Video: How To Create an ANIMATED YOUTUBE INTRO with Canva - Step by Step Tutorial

I think this may be my favorite YouTube video intro. Check it out.
It's important to understand what makes an outstanding mic stand.
Terrible puns notwithstanding. And I'm not just saying that just because he's my husband, although that helps. But also, one, it's short enough to be non-intrusive, yet long enough to make an impression. Two, it's on brand and totally customized, which I think adds authority, personalization, and polish. And three, it seamlessly integrates into each video. So instead of cutting away to a really cool sequence or an animated graphic that ends up being the same in every single video,
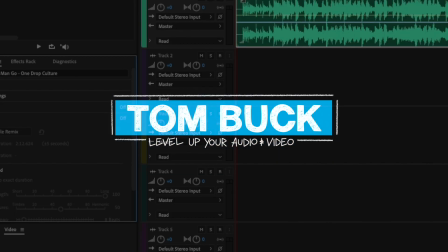36s
you still get an intro that sets the stage, but you see something new every time, and that's my favorite part. So I wanted to create something like this for my channel, but the problem is I can't do it the way that Tom did. Tom used an app called Procreate, which is a sketching, painting, drawing app for the iPad. And basically he did it old school animation style, where you draw one frame,
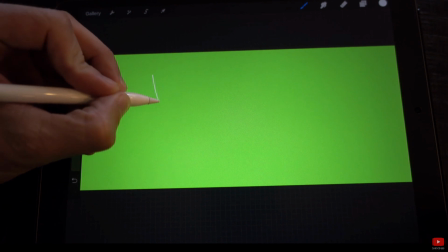56s
you flip to the next frame, you move the object over, draw another frame, flip to the next one, blah, blah, blah, and you flip it like a flip book so that your thing animates, except he did all that digitally in Procreate. I think he said it took about 25 hand-drawn frames to create the sequence. I am not artistically inclined, so there's no way that I can actually hand-draw anything like that. You can also use a program called Adobe After Effects, which I don't have and I don't know how to use, so how can I still make my own cool intro? With good old Canva, and I'll walk you through it. Let's get started.
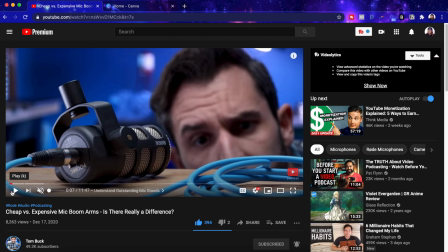88s
So looking at Tom's intro, you can see I'm playing this at 0.5 speed just to slow it down.
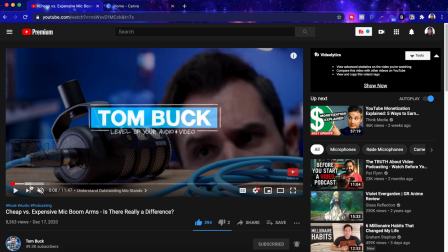94s
He's got the channel name, he has some animation, some movements, and then also the background is transparent so that you can see the video underneath it. So we're gonna take these elements and try to put our own spin on it in Canva.
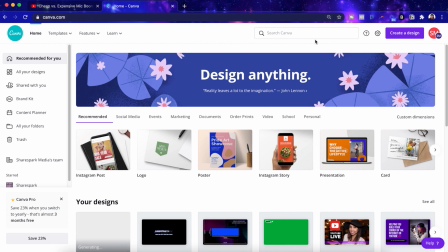110s
So head on over to Canva and then click on create a design, and we're just gonna put in
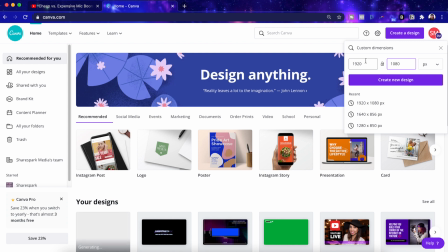116s
1920 by 1080, which is the standard size for video dimensions, and then hit create new design.
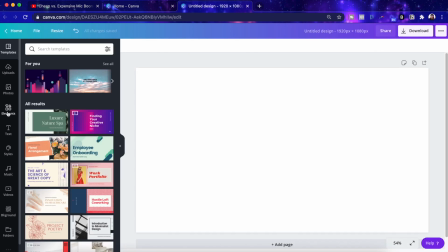123s
And here's our blank canvas. So the first thing that we're gonna do is put in the background.
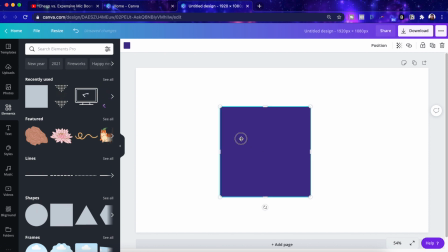128s
I'm just gonna take a square shape here and adjust it to fit the canvas.
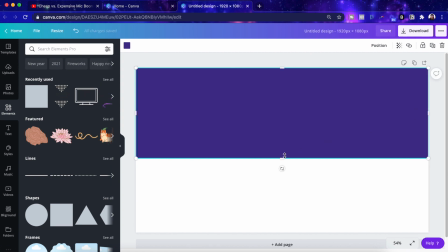132s
For now, I'm going to make this black because when we actually drag it into our video editor,
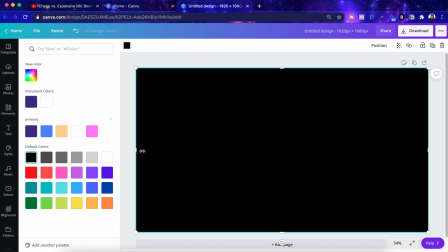138s
the video underneath is going to, we're gonna decrease the opacity. So this kind of will give us an idea of what it will look like.
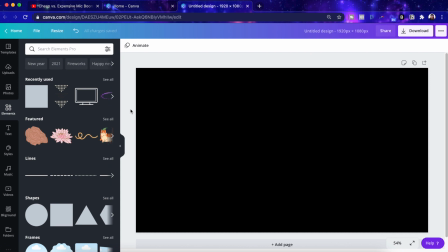147s
And then now we'll head on over and create the logo name part.
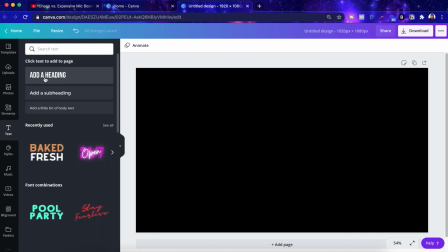152s
So I'll start with the text. I'll just put my name, definitely gonna have that part in there, Heather Ramirez. And we'll start with this for now. And then let's put a colored box underneath it just so it pops out a little more.
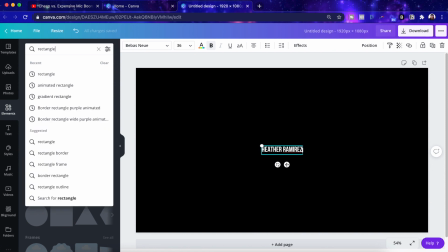168s
So I'll head on over to elements, and I know I'm gonna need a rectangle, so let me see what I got here.
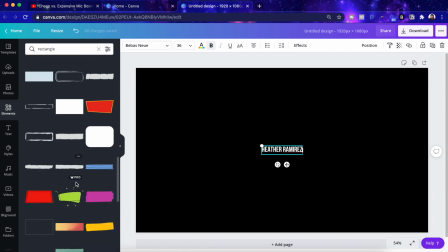177s
I have a more messy style, so I want something like this.
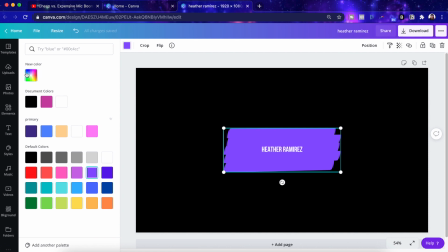183s
This is too pink for me, so I'm probably gonna go with a little pinkish purplish, something like that.
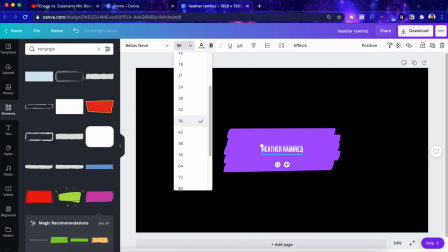192s
And then let's make this be a little bigger, something like this.
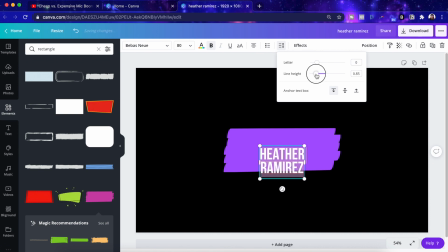201s
All right, I'm gonna adjust the line height here, and let me change the font.
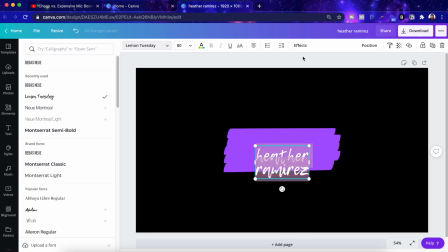209s
I want something a little more handwritey-y, something like that.
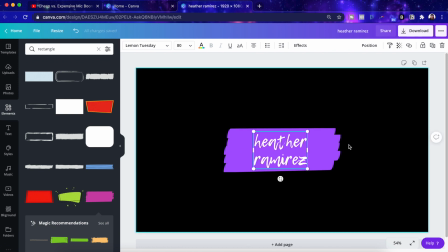217s
That looks good. And then I'm also going to want to add a subtitle. This is kind of big. Let's make this a little smaller. There we go. Something like that.
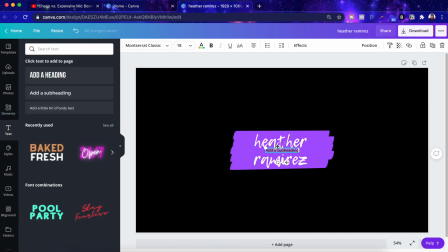228s
And then let's grab a subheader. And let me move this. I'm gonna put your YouTube coach, which you can't see because it's black.
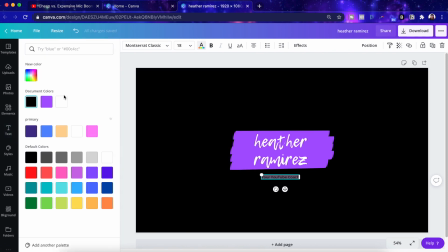243s
Let's make it white.